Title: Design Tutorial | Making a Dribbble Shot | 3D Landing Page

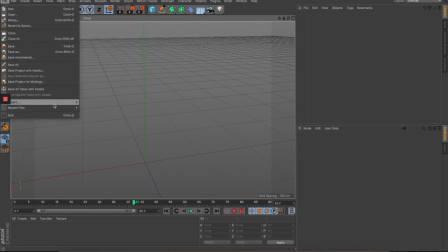745s
So we have, now let's import this characters to Cinema 4D. Oh, sorry, it should be March. And this one.
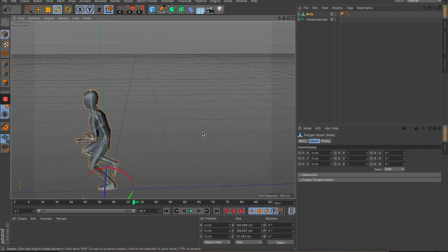761s
Okay. So as you can see here, we have this running. So it's already rigged and then it's animated.
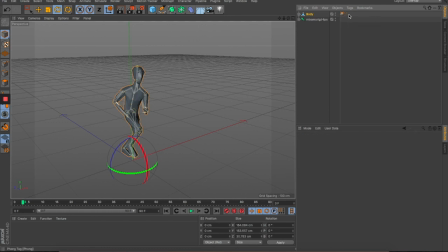776s
And here, as I mentioned earlier, all you need to do is remove the font shading, and we can get back to our original look and feel. Let's see. Alright, cool. I think it's really good.
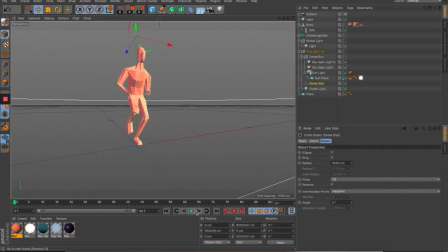791s
So I have this pretty model here ready to be rendered. So what I did is to give this a very simple material, nothing going on here, only
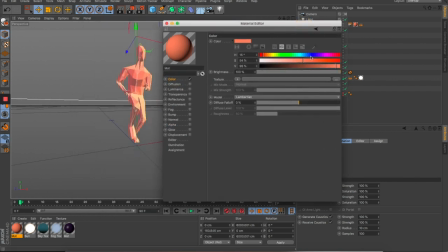809s
the color diffuse is on.
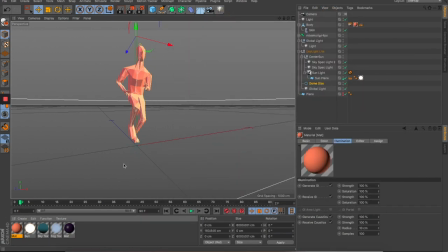811s
So I picked these colors, and also I have this scene set up with a camera. So it's a wide angle camera, 15 millimeters, so we can have this kind of
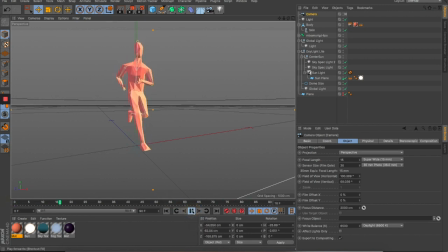826s
a little bit more impactful view like this. So we have a little preview of this running man. I think this looks very good. And also I have the light. So the primary light is sunlight, which is this one.
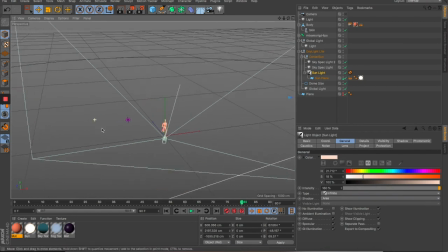842s
Give it this colors, and the second light is on the other side of this man, which is this light. So I want to create some kind of a more
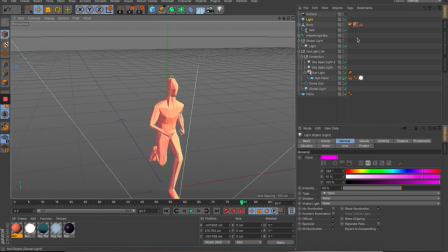857s
some extra ambient light on this side, because if I turn this off, we can only see the sunlight. So I think it's look okay, but the colors is not really not even like that nice.
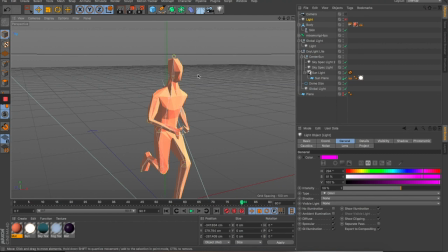874s
Yes, I want to give it some more color to casting on this models. So I want to create this. So when you turn this on, you feel that it's a little bit orange here, and it's more like a purples, pink on the shading. So it's look more dynamic, and
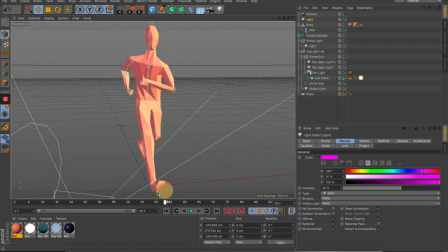894s
and it's create some kind of a more interesting look and feel.
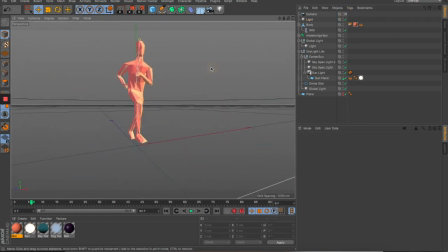901s
So yeah, so if I turn this on and let's give this a test render to see how this look like. Maybe let's try to pick some nice posing. Yes, maybe like this, and renders.
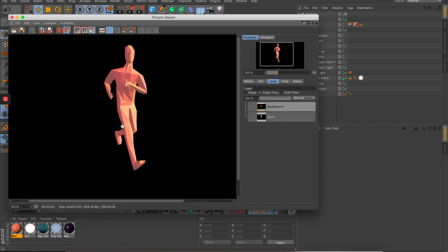923s
So I think, yeah, I think it look quite good, and all of the color and shading working pretty well here. But the only thing is missing is the shadows.
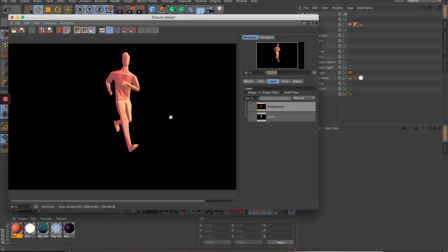937s
Currently, I set up this render to be like a PNG, so that we can import into After Effects and composite with the other elements. But we're gonna need to have a shadow as well. So in order to have a shadow, we're gonna need to create a plane.
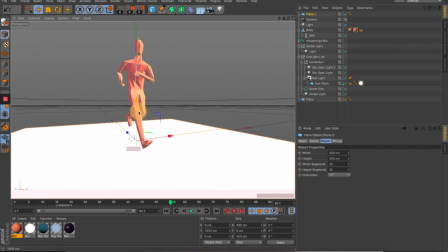954s
So we have a plane here, and make sure that is right on his foot, and bring it to 2000, a little bigger.
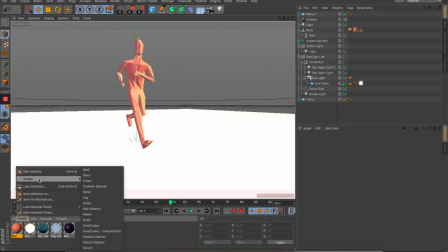968s
And what we're gonna do next is to create shaders, something called shadow catcher.
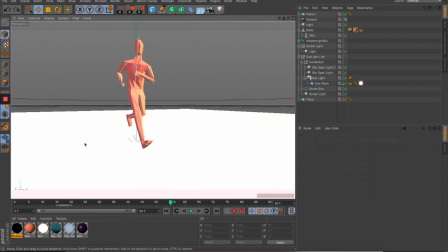976s
So this thing is very simple. All you have to do is to drag this material to the plane,
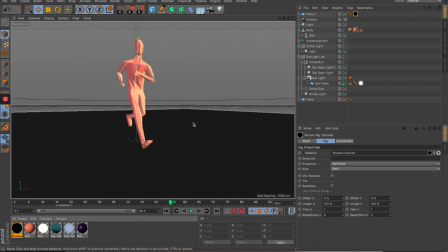982s
and it will cast all of the shadow, the casting on the plane.